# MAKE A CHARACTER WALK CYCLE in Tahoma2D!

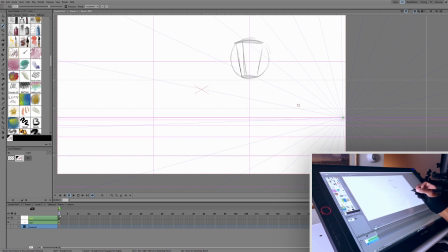[4:08]
This is where her body starts. These OpenTunes guides are really, really useful. Or OpenTunes, I keep calling it OpenTunes. These Tahoma guides. Really actually, her head should be tilted slightly up, So let me add some definition to this because she's having this very elegant, very feminine walk.
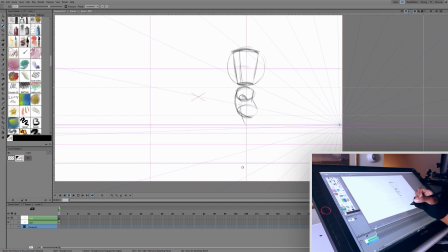[4:24]
We're going to have her head tilted just slightly up. You're going to want to pay attention to hip swivel when you're doing a walk. So it's kind of hard to explain, kind of complicated.
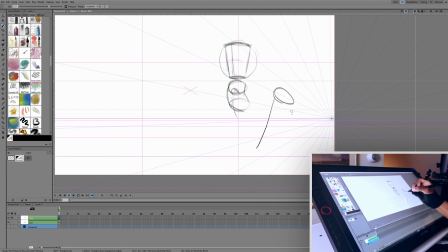[4:35]
But basically during a walk, when this leg is forward and this leg is back, the hips are going to swivel. So this will be slightly higher than this one. And then it'll switch when we switch to the next leg. so this will be like here and then so there's just a slight swivel and we're not
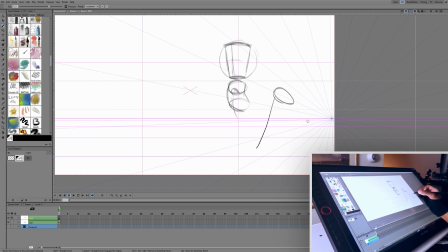[4:52]
going to exaggerate it a little too much but just keep that in mind as well also keep in mind that when the legs are doing something like say the legs are like this the arms are doing the opposite so if this leg is back this arm is forward this leg is forward this arm is sort of tilted back
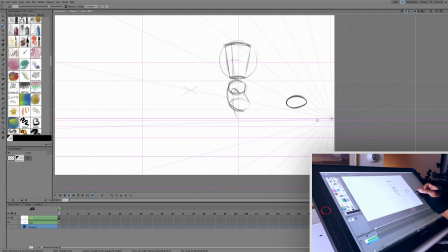[5:11]
so keep in mind the hips in the shoulder motion when you're animating a walk that they alternate so this is if the hips are like this the shoulders are like that they're always going to be alternating and your animating characters always want to keep in mind
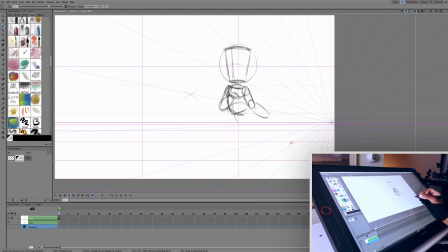[5:25]
silhouettes we just want to make sure that even if the person can't see all the colors or the different lines and tangents of our artwork that they sort of know what our pose is doing so when I'm kind of done sketching this out I'm gonna look at
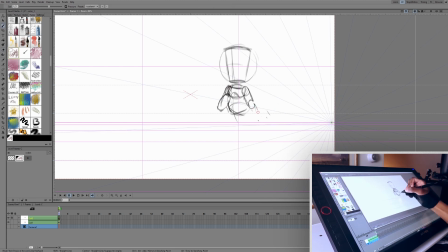[5:41]
the overall pose and see if it's sort of readable from a silhouette standpoint this is where the 3d really comes in in the placement of the legs like before i would have done like something like this and um not that that's incorrect but we want to keep in mind 3d space of where their leg actually be
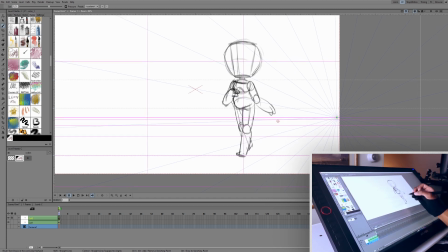[5:58]
if they're really someone walking trying to maintain their balance the three-quarter view is a difficult view to do a walk cycle in i chose this because it sort of suits the walk that Kimi's doing.
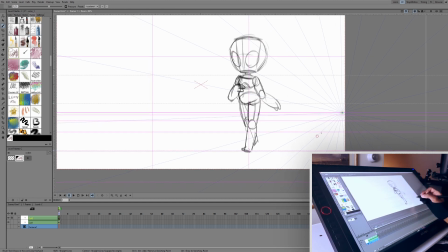[6:09]
She's doing this very floaty sort of smug walk and so I just thought that this would fit her character if I if you get to see the her arms swing back and forth and so we're just coming up on the end of this initial contact pose.
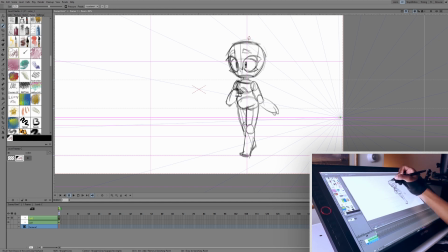[6:23]
Yeah I just think this view would capture the essence of this shot best. I do want to get this initial drawing very correct though. I want to make it accurate to her updated model sheet as as accurate as possible because this is sort of going to be our reference drawing for the rest of the animation.
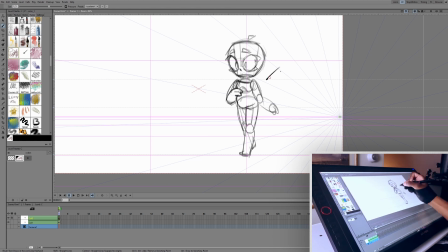[6:39]
Also, I thought the sketch one brush was awesome. This brush is really, really nice. Really, really nice.
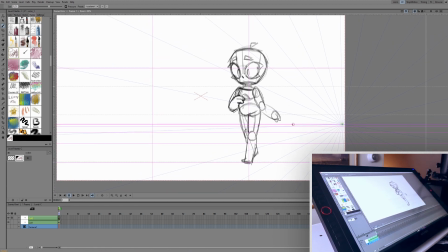[6:45]
Just look at that sketch. I really like the way that looks. Hit control S. What does control S do? Control S saves your work. Have that shortcut memorized. I might omit drawing her mouth for this frame. But so far, this is a really good start.
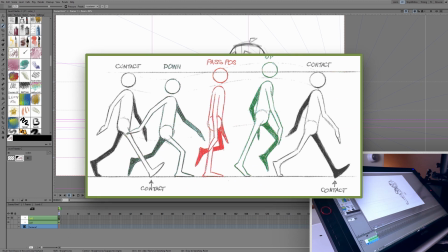[6:58]
So this is our first contact pose. now our next task is to make the mirrored pose the opposite contact pose where instead of her left leg being forward her right leg is forward so let's do that we're going to activate the onion skin so we can just get the general guidelines down so
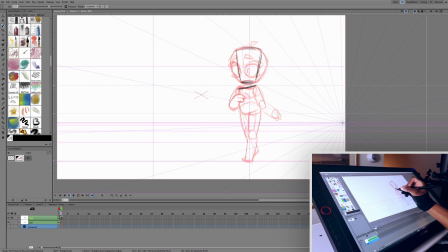[7:14]
the torso was tilted up this way we're going to tilt that way for now the hips were like this way so we're going to do it this way for now